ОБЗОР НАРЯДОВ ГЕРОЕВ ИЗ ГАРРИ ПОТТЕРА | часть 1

А теперь попробую составить психологический портрет отдельных личностей, основываясь на их аутфитах. Насколько хорошо или плохо у меня получилось судить вам, свои мысли пишите в комментариях.
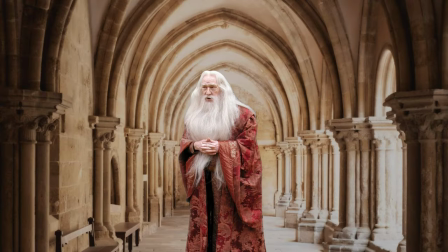263s
Дамблдор. И начну или продолжу, как вам будет угодно, обсуждение образа Дамблдора.
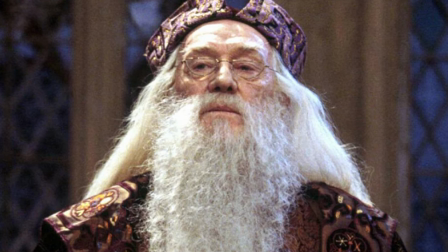269s
В первых двух частях директор школы Хогвартс выглядел более сказочно, как мудрый старый дедушка,
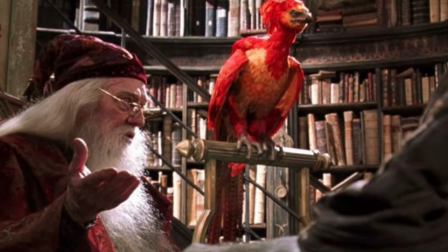274s
дарящий деткам волшебство, словно Санта-Клаус.
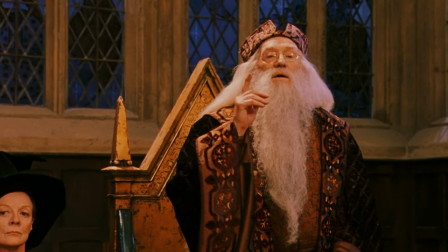278s
Ричард Харрис идеально справился со своей задачей, и его внешний вид был очень близок к книжной версии.
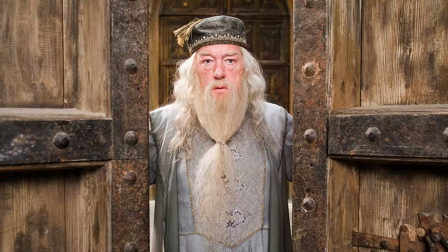285s
После ухода актера новым Дамблдором стал Майкл Гэмбан, и внешний вид поменялся кардинально.
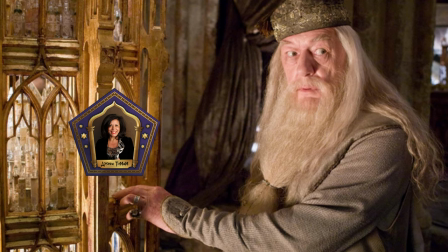291s
Возможно, это связано с приходом Демим, как нового художника по костюмам. А возможно, смена образа была вынужденной мерой,
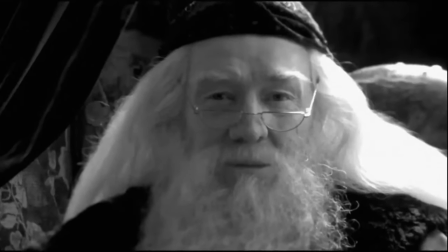299s
так как в киноиндустрии считается дурным тоном использовать атрибуты ушедших из мира актеров.
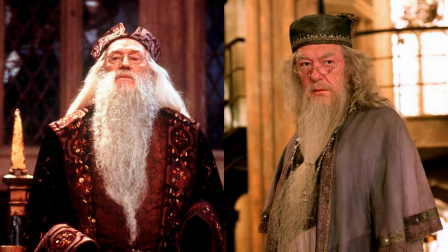305s
Посему добрые и волшебные цвета, а также многослойность сменяются скромной одеждой серого цвета.
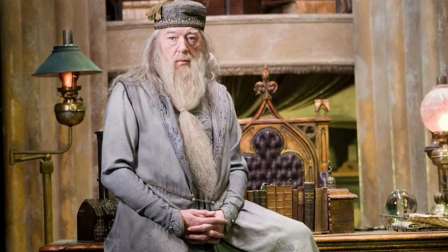312s
Серый – цвет хладнокровия, дипломатии и интеллекта.
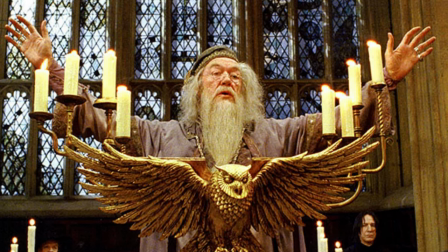316s
Собственно, таким новым Дамблдором мы, зрители, и начинаем его видеть.
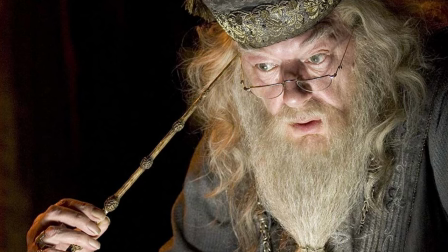321s
В седьмой части саги светлый образ Дамблдора рушится из-за новых подробностей его жизни.
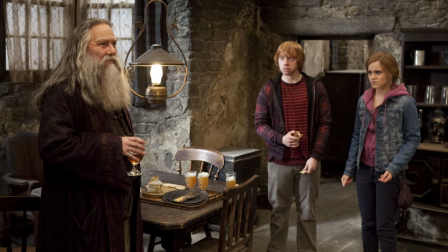327s
Зрители задаются вопросом, а точно ли мы знаем его?
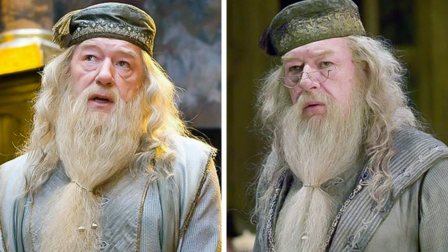330s
Из светло-серого костюма в каждой последующей части он тускнел и стремился к более изношенному и потрепанному виду.
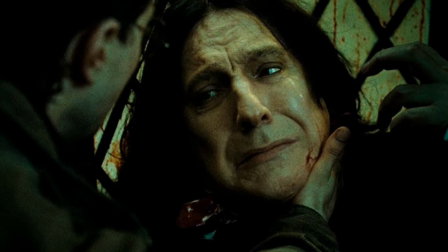337s
В финале истории, когда Снейп делится своими воспоминаниями, мы узнаем, что все это время Великий Волшебник манипулировал Гарри,
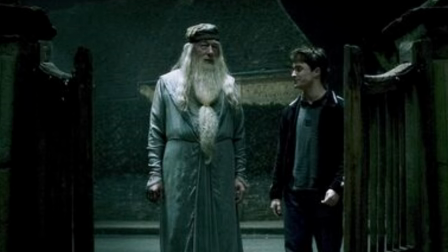346s
дабы тот в нужный момент стал именно тем, кто победит Валдеморта.
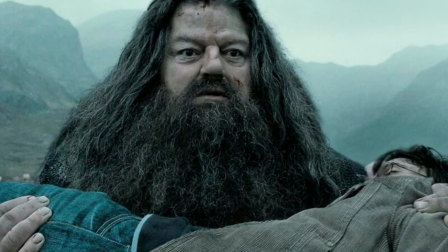350s
И то, как он был готов использовать Поттера для достижения высшего блага,
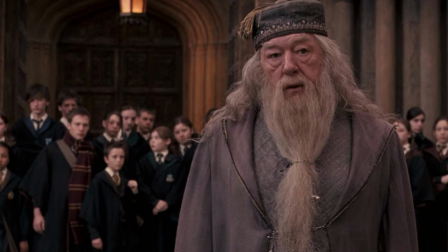356s
показывает, что Дамблдор часто воспринимал других людей как пешек в своей игре.
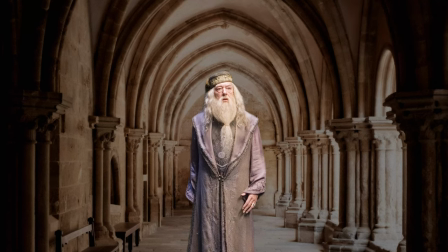362s
И визуальный образ Серого Кардинала завершен. Золотопуст Локонс.
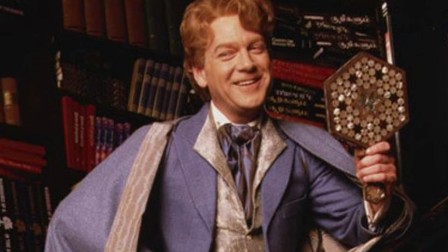368s
Яркий и ослепительный персонаж, появившийся во второй части «Тайная комната».
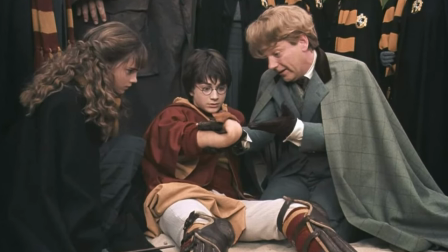373s
Вечно улыбающийся, веселый, с идеально завитыми локонами золотистого цвета.
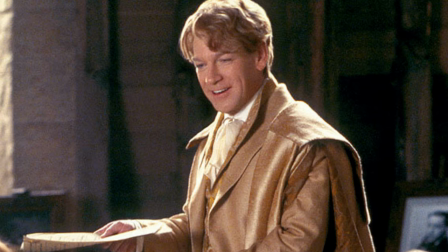378s
Художница по костюмам приложила немало усилий для создания внешнего облика тщеславного Локонса.
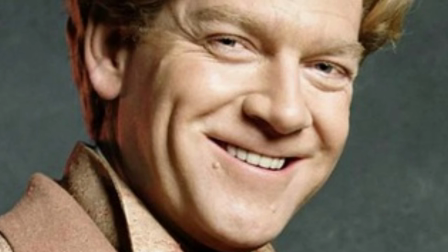384s
Не забыла ни одной детали – от шикарных костюмов до грима, в том числе ослепительных искусственных зубов.
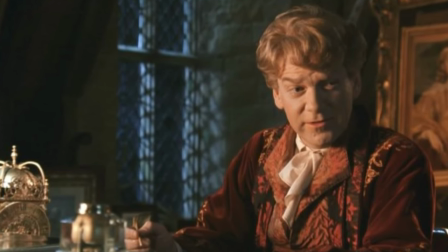391s
Одевался золотопост в основном в мантии ярких цветов. Голубые, желтые, почти золотые.
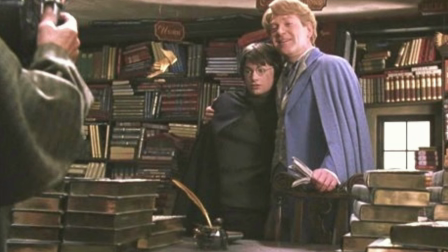396s
Голубой оттенок в одежде, как правило, умиротворяет, создает ощущение спокойствия, защищенности и легкости.
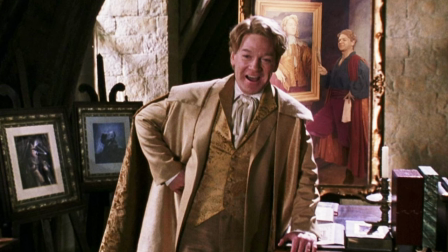403s
Желтый цвет вызывает радость, он побуждает следовать за человеком, впитывать его оптимизм.
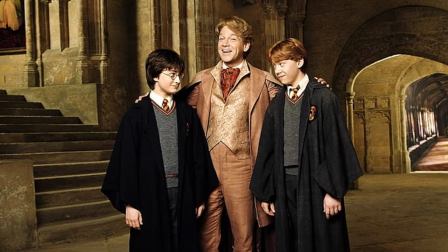408s
Золотой оттенок в психологии говорит о том, что человек хочет выделиться, поставить себя выше других, подчеркивая свою избранность.
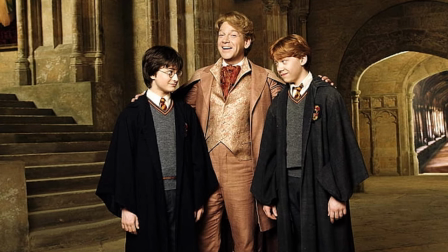416s
Золотая медаль – это важнейшая награда всех чемпионов, а Локонс же у нас самый-самый.
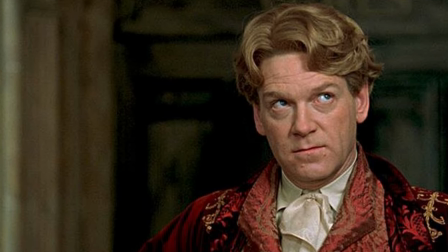422s
Парики Локонса намеренно сделаны не похожими на натуральные волосы, ведь профессор действительно носит парики.
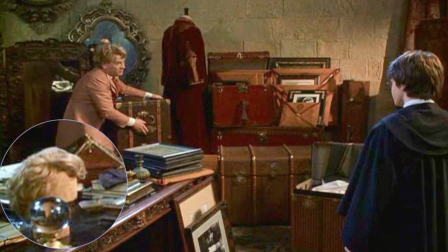428s
И это видно в сцене, когда Гарри и Рон застают сбегающего преподавателя по защите темных искусств в тот самый момент,
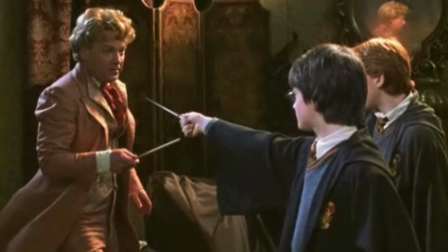435s
когда он точно может помочь и вживую продемонстрировать свое мастерство.
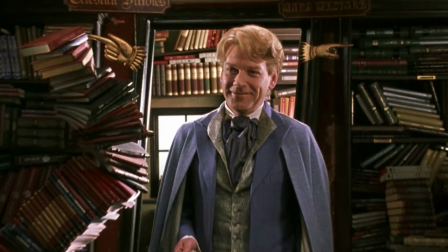440s
Это говорит о том, что Локонс врал не только о своих подвигах, даже его внешность и то фальшивка.
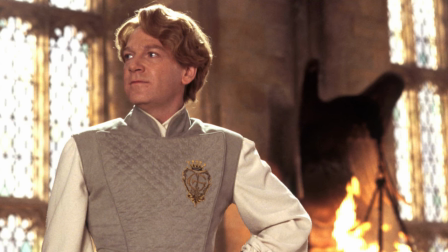447s
Златопуст Локонс, пожалуй, самый эгоцентричный и, возможно, самый некомпетентный профессор из всех.
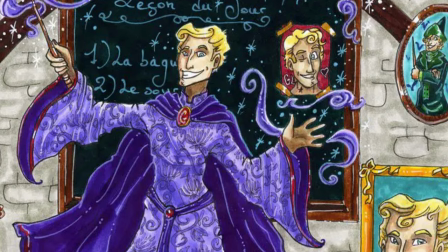454s
В романах он был описан очень конкретно, склоняясь к яркому стилю, который привлекал внимание, а он его так отчаянно жаждал.
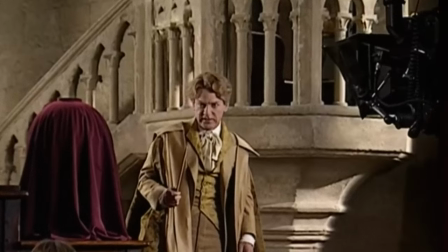461s
Но в фильме он все же выглядел совсем не так. Его никогда не показывали в тех ярких цветах, которых мы ожидали.
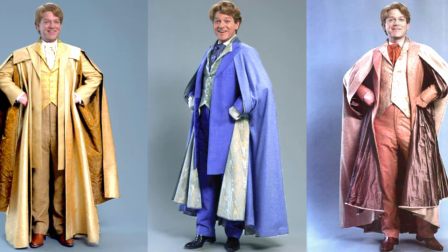467s
И это было сделано намеренно. Согласно закулисной информации, команда была обеспокоена тем, что более яркие цвета испортят игру персонажа.
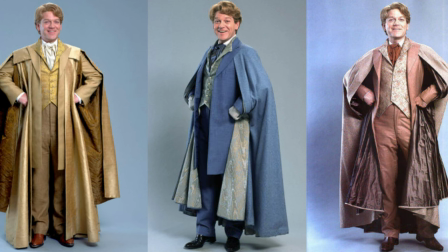477s
Поэтому, когда это было возможно, они использовали более приглушенные тона.
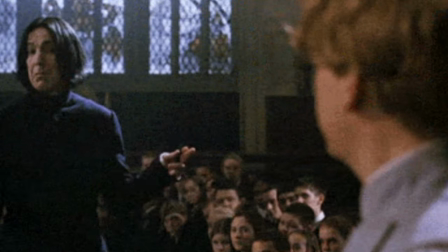482s
Северус Снейп. Возможно, самый неоднозначный персонаж Патерианы.
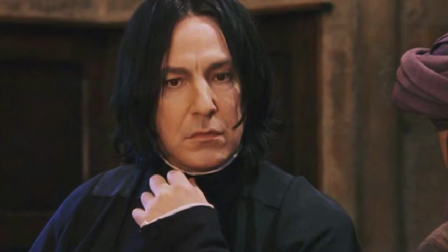487s
С первого взгляда и до конца всей истории мы воспринимаем его как злодея.
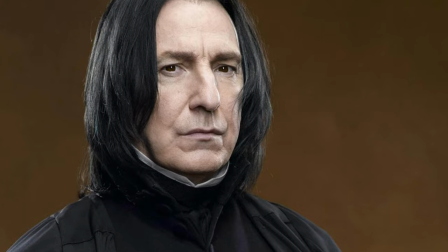492s
На это безусловное влияние оказывает его безэмоциональность, издевки над студентами, в частности над Гарри, закрытость и нелюдимость.
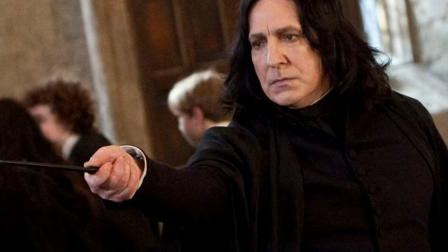501s
Черный – цвет силы, тьмы, тайны и горя. А ровные четкие линии ассоциируются с серьезностью и деловитостью.
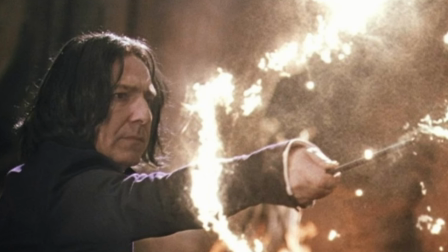509s
От таких людей мы ожидаем дисциплинированности и сдержанности.
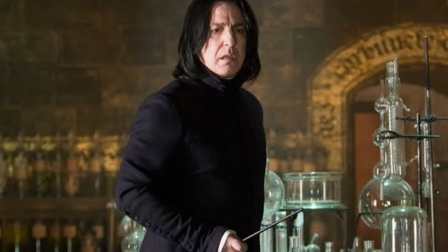513s
С человеком, одетым в такие формы, будет сложно заговорить, от него веет несговорчивостью.
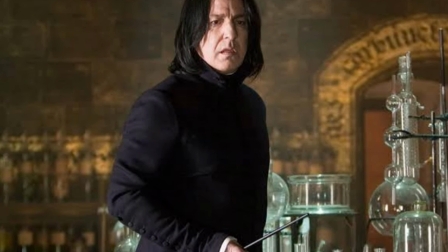518s
Слишком аккуратно одетые люди очень пугают.
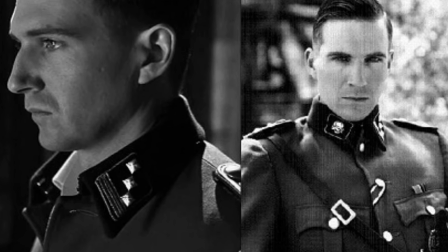522s
Недаром самых масштабных злодеев киноиндустрии показывают нам в таких вот правильных, безоговорочно-безупречных образах.
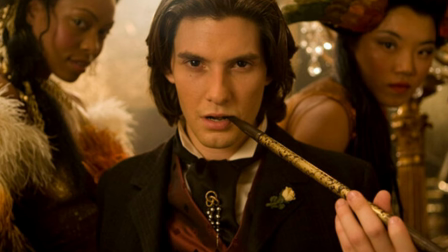530s
Почему нам так кажется? Потому что аккуратность и педантичность указывают на стрессоустойчивость, собранность, уверенность.
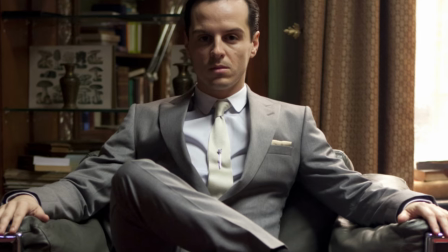537s
Далеко ходить не буду, к такому приему прибегали и в Патриане,
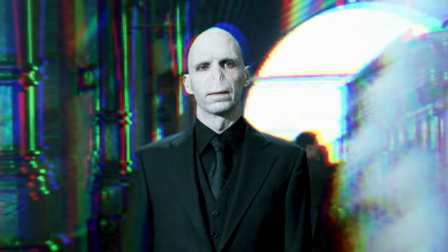541s
когда Гарри в своих снах видел Волдеморта в идеальном костюме безупречного черного цвета.
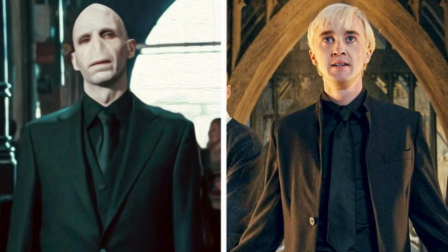547s
А после нам показывали Драко Малфо, чуть ли не в таком же костюме, намекая, что юноша перешел на сторону тьмы.
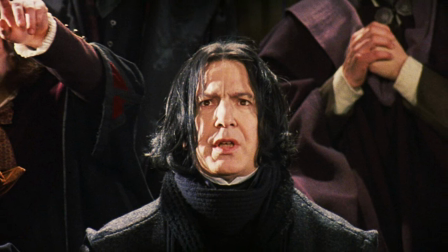553s
Вернемся к профессору Снэйпу. Он должен нас пугать, быть холодным, закрытым.
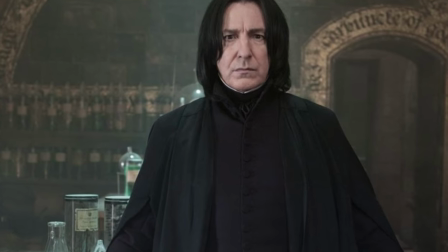559s
Чтобы отобразить все это, был выбран английский костюм второй половины 19 века.
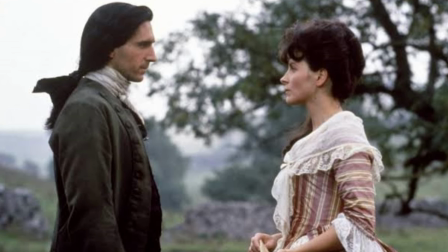564s
Черный сюртук, застегнутый на все пуговицы, рубашка с высоким стоячим воротником и галстук.
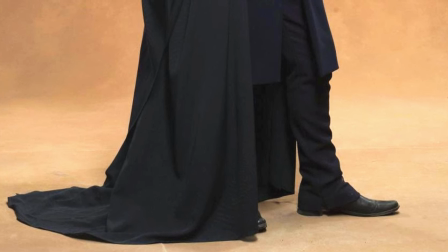570s
Крамот, брюки, слоновые ноги, расклешенные от середины икры, сразу же переходящие в ботинки.
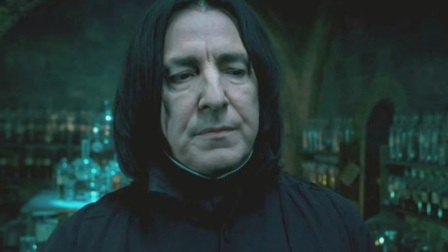575s
Так выглядят герои в английских готических романах.
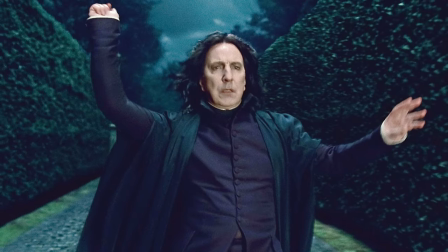579s
Для усиления драматичности образа Снэйп носит шелковую развивающуюся мантию.
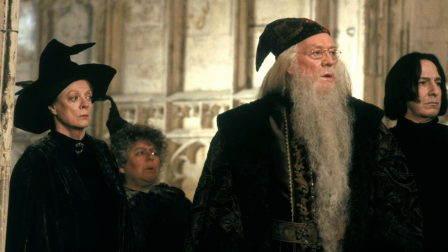584s
Алан Рикман на протяжении всего съемочного процесса не менял костюм, только его размер.
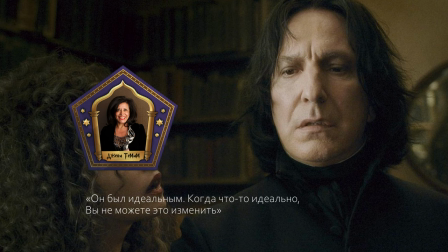589s
По словам Дженни Тэмим, он был идеальным. Когда что-то идеально, вы не можете это изменить.
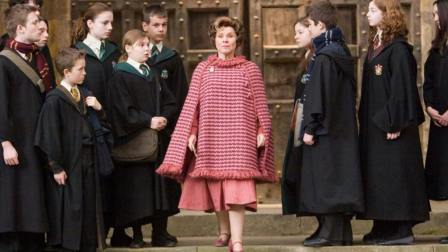596s
Долорес Амбридж. Самая лютая злодейка, на мой взгляд. Как в фильме, так и в жизни волк в овечьей шкуре всегда выглядит подло.
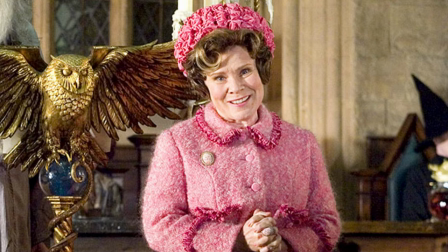604s
Розовый – цвет добра, деликатности, нежности, наивности, иронии.
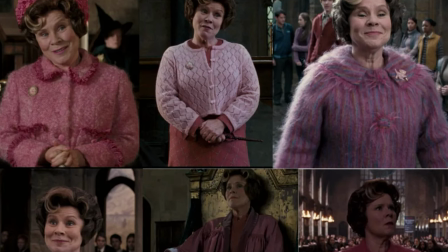609s
Мягкие формы в одежде программируют нас на то, что мы видим мягкого, добродушного, открытого, соболезнущего и заботливого человека.
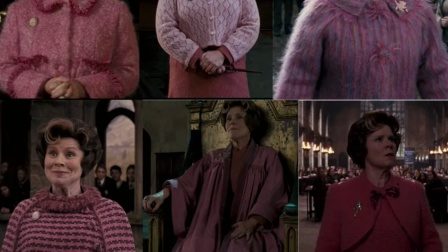618s
Для того, чтобы закрепить розовый цвет за Амбридж,
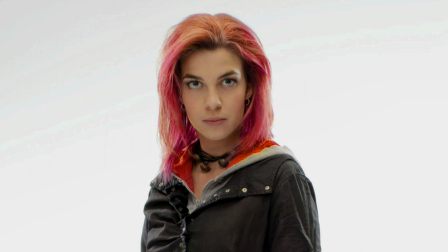621s
культовый цвет волос Тонгс в фильме меняют из розового, как это было в книге, на яркий фиолетовый. И пусть такой ход поклонники печатных изданий не хотят принимать,
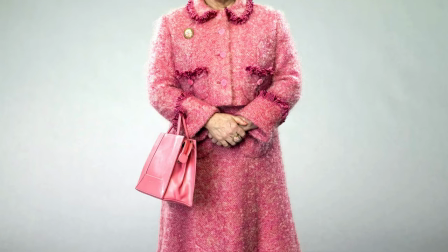632s
в киноверсии розовый цвет укоренился и закрепился как злодейский, не имея никакого отношения к намеку на доброту.
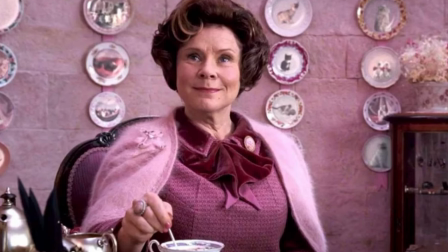639s
И это решение, на мой субъективный взгляд, я считаю успешным.
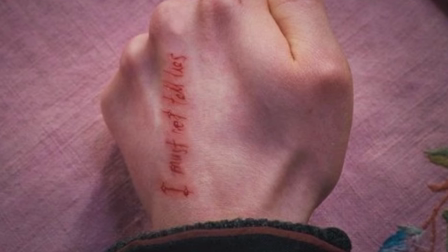644s
Психологически нас будет триггерить на неприязнь при упоминании розового цвета в контексте Гарри Поттера.
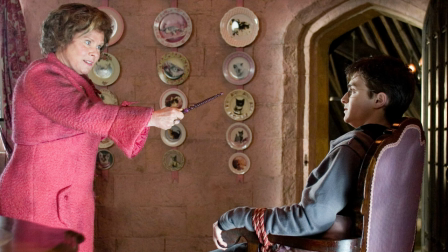650s
Почему?
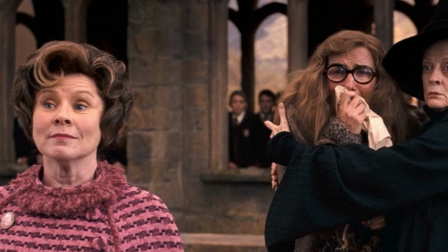651s
Потому что чем больше мы начинаем вникать в контраст между мягким и пушистым внешним видом Долорес Амбридж и ее действиями,
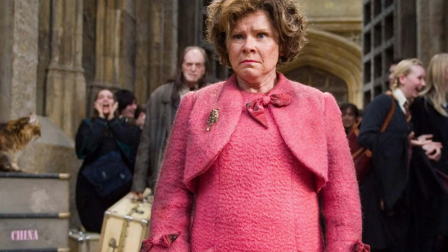660s
тем больше и сильнее она нас раздражает.
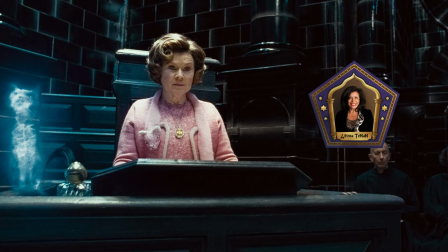664s
Перим даже призналась, что никогда не использовала столько махера из шерсти и кролика,
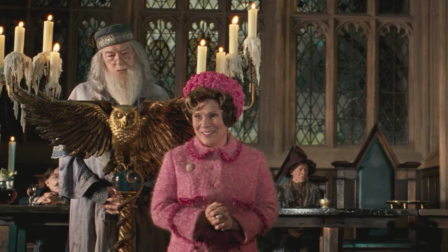670s
чтобы сделать образ мерзкого чиновника министерства, ставшего верховным инквизитором Хогвартса, максимально мягким.
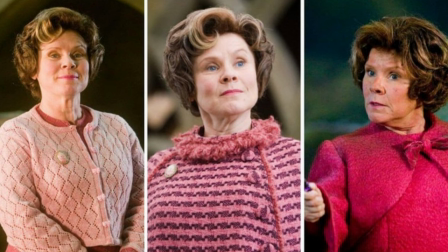677s
А самое внимательное обратили внимание и на оттенок розового, который заметно меняется с ходом событий. Так Тимим хотела показать растущую власть Амбридж, меняя костюм из бледно-розового на более сложные его оттенки.
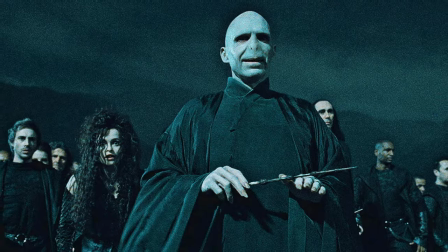693s
Волдеморт. После Амбридж Волдеморт уже не выглядел столь устрашающим.
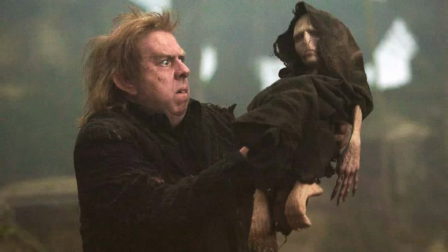698s
В том смысле, что мы без прикрас сразу видим, он злодей. Костюм Волдеморта почти не менялся на протяжении всех частей.
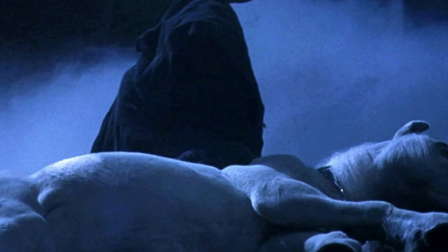706s
Он должен был подчеркивать бестелесность темного лорда.
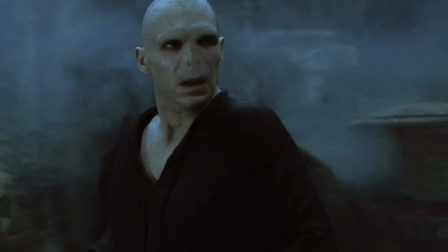709s
И поэтому для актера была сконструирована мантия из семи видов шелка разной плотности и тяжести,
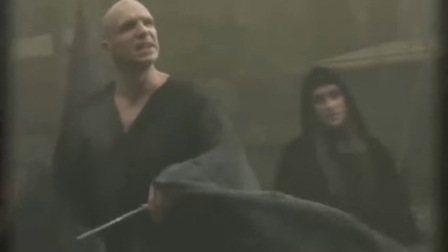717s
чтобы она развивалась на ветру. Кстати, мантия не совсем черная. Это было бы слишком просто.
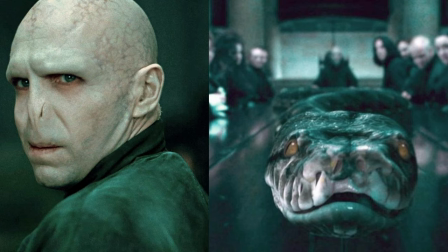723s
Она с зеленым оттенком, как дань в связи со Слизерином. Зеленый – цвет мира, плодородия, радости.
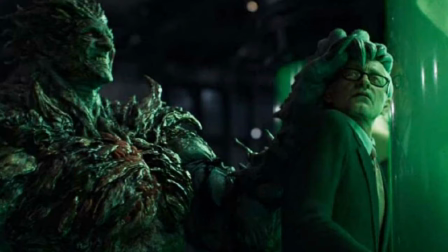730s
Но в волшебном мире зеленый часто ассоциируется со злом. Вспомните, например, традиционное изображение зелья, сваренного коварной ведьмой.